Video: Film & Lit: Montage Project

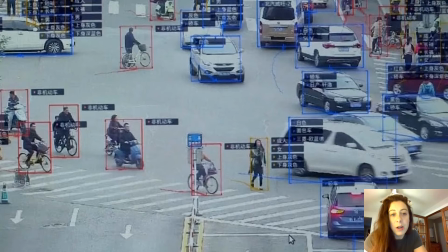4:07 And again, this is just like lucky shots that I found on Google Images or on like stock photos. And now ideally you can see that it's in like a Chinese language that I don't know what it is. But that's okay.
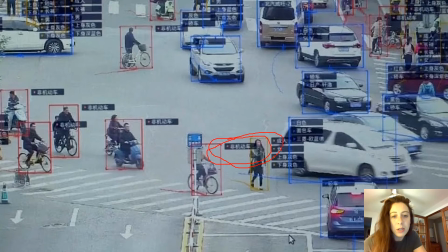4:25 We're just like using images that already exist. It doesn't have to be perfect. So I have this I had this outside shot. Oh, come on, little arrows. Huh? I'm having some technical difficulty.
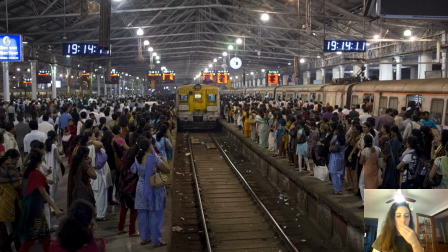4:45 And we're back. I don't know what happened there, but I think I fixed it and I got the hair out of my mouth. So I found some other shots of crowded subway areas because I figure, how's he gonna get there?
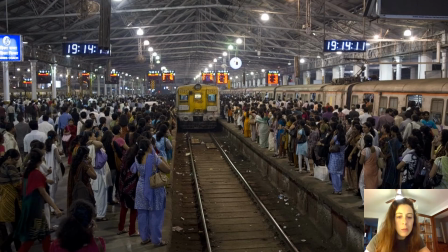5:03 Maybe a subway. And it's got that kind of like grimy, dirty vibe that I kind of associated with the story. It kept talking about being war torn and that there were like scars of the war. So, I figured that kind of relates to a subway. At least that's kind of what I see.
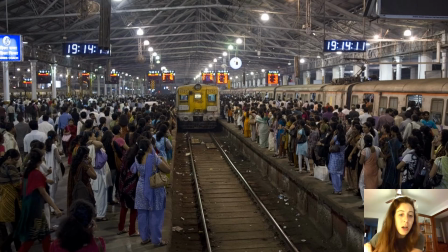5:21 So I found a few kind of crowded shots of subways to really build this. And you'll notice like we really haven't seen Anderton yet, and that's okay. That's just kind of what I'm imagining for my montage.
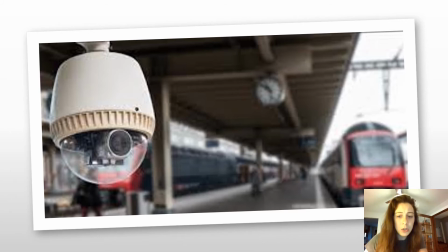5:34 So we had our subway, we come to like a smaller subway, a close-up of another camera to emphasize that surveillance idea. And if you remember, like we got multiple shots of kind of the same thing to really build
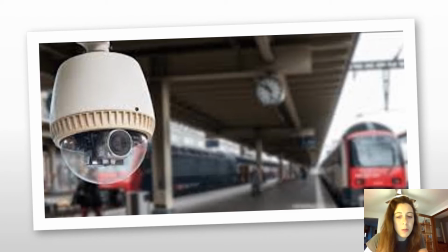5:53 that emotion and build that setting for the story.
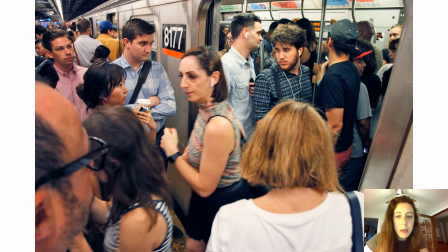5:57 So I've got a close-up, and maybe Anderton is this guy in the hat over here, but he's just like one in a crowd, hopefully fitting in. And I really tried to find
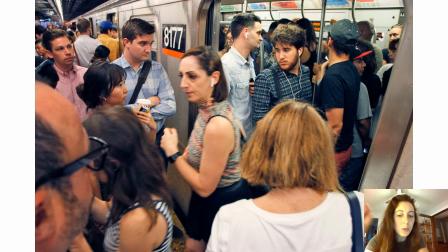6:15 pictures of like a sketchy guy in a crowd who was wearing a hoodie with his hood up, and I couldn't find anything. All I found was like a single guy in the darkness wearing a hoodie and holding a knife, and like that wasn't helpful.
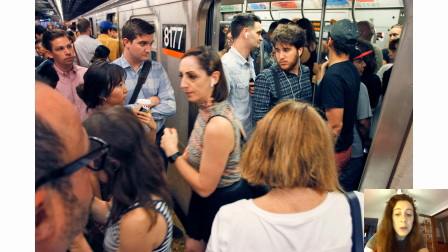6:31 But I looked and I looked and I couldn't find what I wanted, so I just kind of had to work around it, unfortunately, but that's okay. You're not going to find everything that you want, and you just kind of have to take it in a different direction.
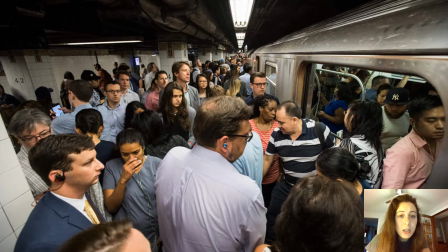6:44 So I've had, I think, 5 or 6 shots so far. Here's another one that is going to kind of build that idea of like the crowd, the surveillance, that he's in there somewhere.
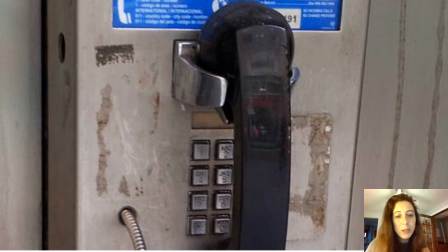6:58 And then I've got this weird close-up of the phone that he's going to make the call on. And ideally, maybe this could be a short video of like this hand coming in to pick up the receiver and hearing that dial tone.
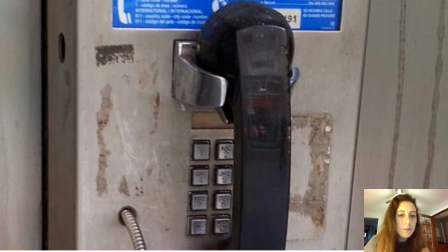7:14 Maybe a long dial tone could be a little bit creepy or build that sense of paranoia.
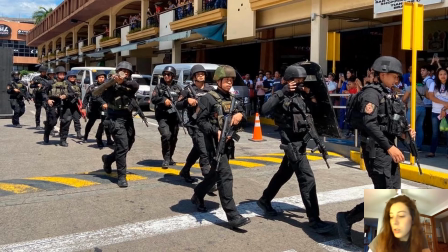7:21 So there's soldiers on the streets. Should have put my phone on silent.
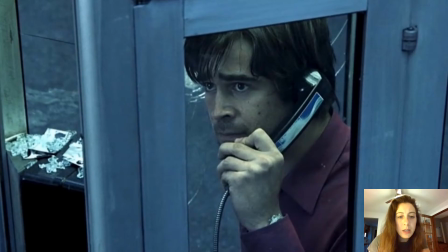7:28 There's soldiers on the streets. He's made it to his destination, and here he is making the phone call. This is the best image that I could find for somebody talking on a phone booth to,
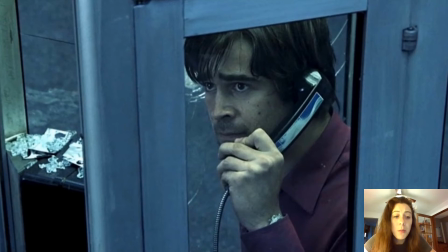7:48 or not to somebody, but somebody talking on a phone booth that wasn't outside. So this is working for me. It's kind of a weird close-up, so we feel kind of that sense of like impending surveillance.
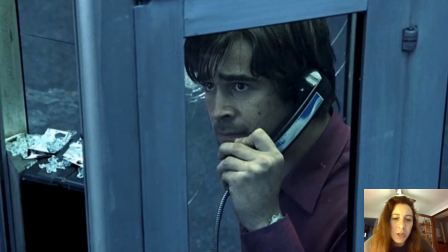8:05 So overlaid over these images would be his phone call with Paige. We would hear their hushed voices, kind of the fear or the panic in their voices.